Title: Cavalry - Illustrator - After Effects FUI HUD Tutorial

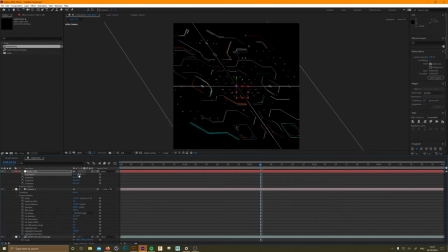[28:34]
I tend to find that using all three of the orientations tends to give you something better than just using one axis.
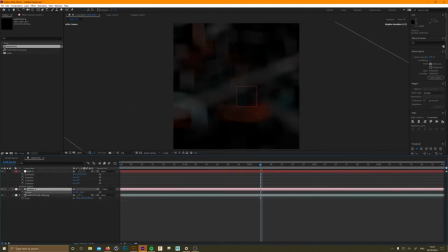[28:44]
You get a lot more kind of interesting dynamic angles. And then zoom in the position of your camera. The position, the Z depth of your camera should be the only thing that you move positionally on your camera.
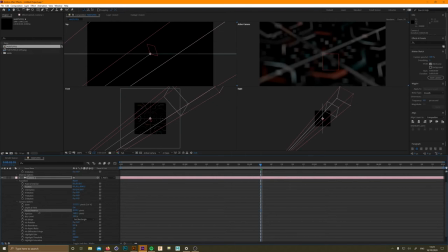[28:55]
Everything else, control it with a null. It might seem backwards, but I've just found that is the easiest way to control After Effects cameras. It's good practice at not having too many controls on the camera itself.
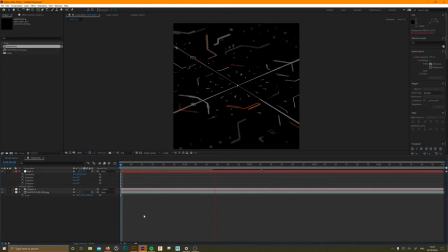[29:08]
And then refocus back on where you were. Now there's a couple of things that make the depth of field a little more believable in After Effects. One of the main things is if you drop down your menu and go into camera options, there's an iris shape, and a lot of cameras kind of have aperture blades.
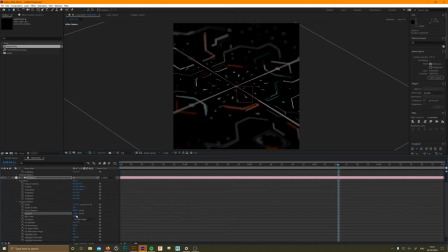[29:26]
We won't go into it. But six is a good number. I think that might be a realistic number. Aperture is the amount of blur that you gain. Then you've got the shape, which gives you...
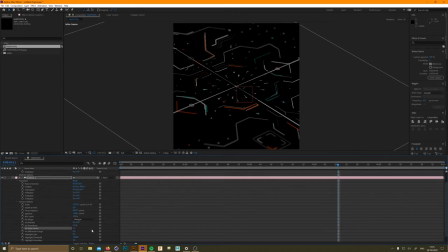[29:40]
I like the hexagon. You can go through a couple in a second, so you can see the different shapes. You can see a triangle. I think hexagon is nice. The square looks good for this as well. Just depends on what you look. These bits are all pretty much to do with your taste and style.
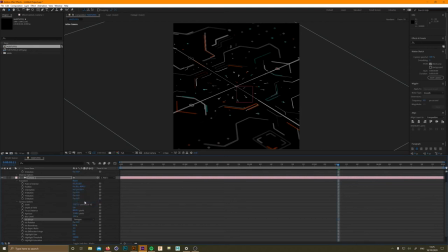[29:57]
But I like using the hexagon and changing the aspect ratio of the iris to 1.3. Just so it's a little more anamorphic. I don't know. Just gives it a little more character. Great. I don't know what we're going to do now. I believe we're going to add some effects. If it was me doing it again,
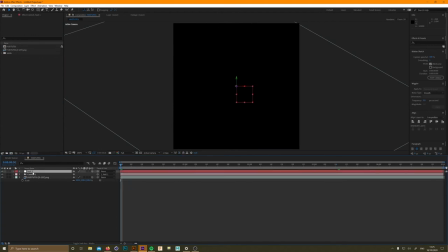[30:14]
I would now add a layer underneath the layer to make it look like it's sitting above reflective glass. So it looks like it's reflecting itself underneath. So you do that. You'd select your main layer. Ow! I'm moving the camera. Very good.
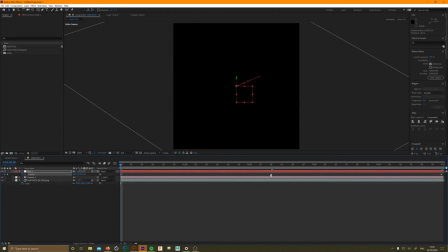[30:33]
So again, don't put keyframes on your camera. It's better to do it on the null. That's the way I find it. And you only need, you get a nice smooth motion.
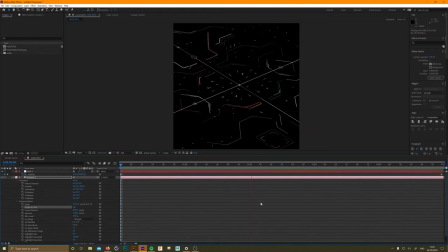[30:50]
Look at that, that's not too bad. Camera's moving a little bit quickly, I think. So just stop it halfway. Add a keyframe. Oop. Didn't do that very well. Add a keyframe about halfway, delete the last keyframe, and shut that middle keyframe all the way down, and it'll kind of half the motion that you've done.
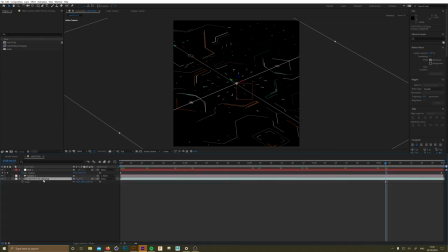[31:11]
Great. Now it's moving. So now, are we going to duplicate? Yes. Duplicate that layer. Call one layer main, and call one layer reflection. And basically, what it's going to emulate, like a screen reflection of an old TV, you're going to move that second layer down in Z space,
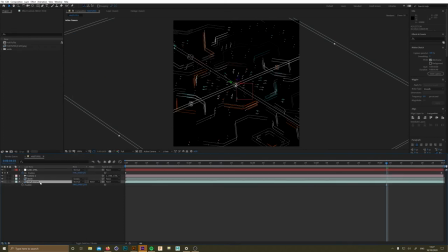[31:29]
like a small amount, and put your a layer above the screen so we can see through. Turn the opacity on the reflection layer down and add a Gaussian blur again, this is tasting, so you can have that as opaque as you want,
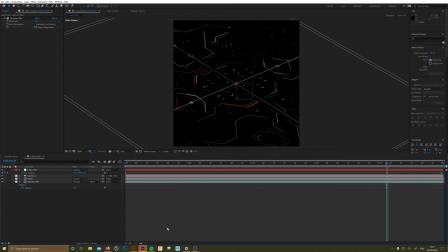[31:45]
but I find very low values of like both opacity and blurriness will render the best effect. You might notice that I'm using a shortcut to put effects on, and I will put a link to that plugin that you can get in this video because it's weirdly helpful.
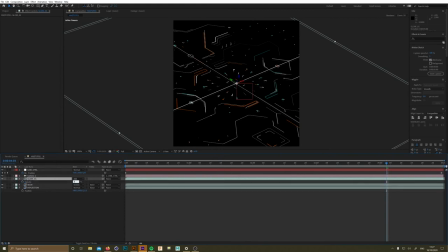[32:06]
So I've added another layer, just duplicated the layer, added it on top, changed the blending mode to add, and change just again, reduce the opacity.
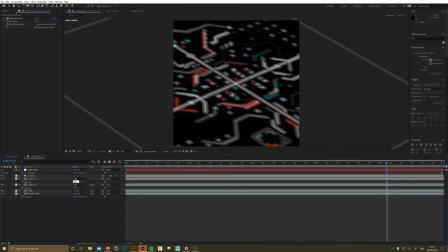[32:16]
Now something's going on with the glow or something. It just looked awful, so I end up deleting this layer because it looked rubbish.
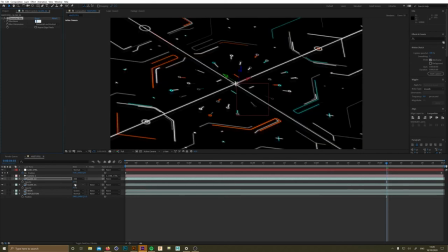[32:28]
So ignore everything I'm doing now because I'm about to delete this glow layer.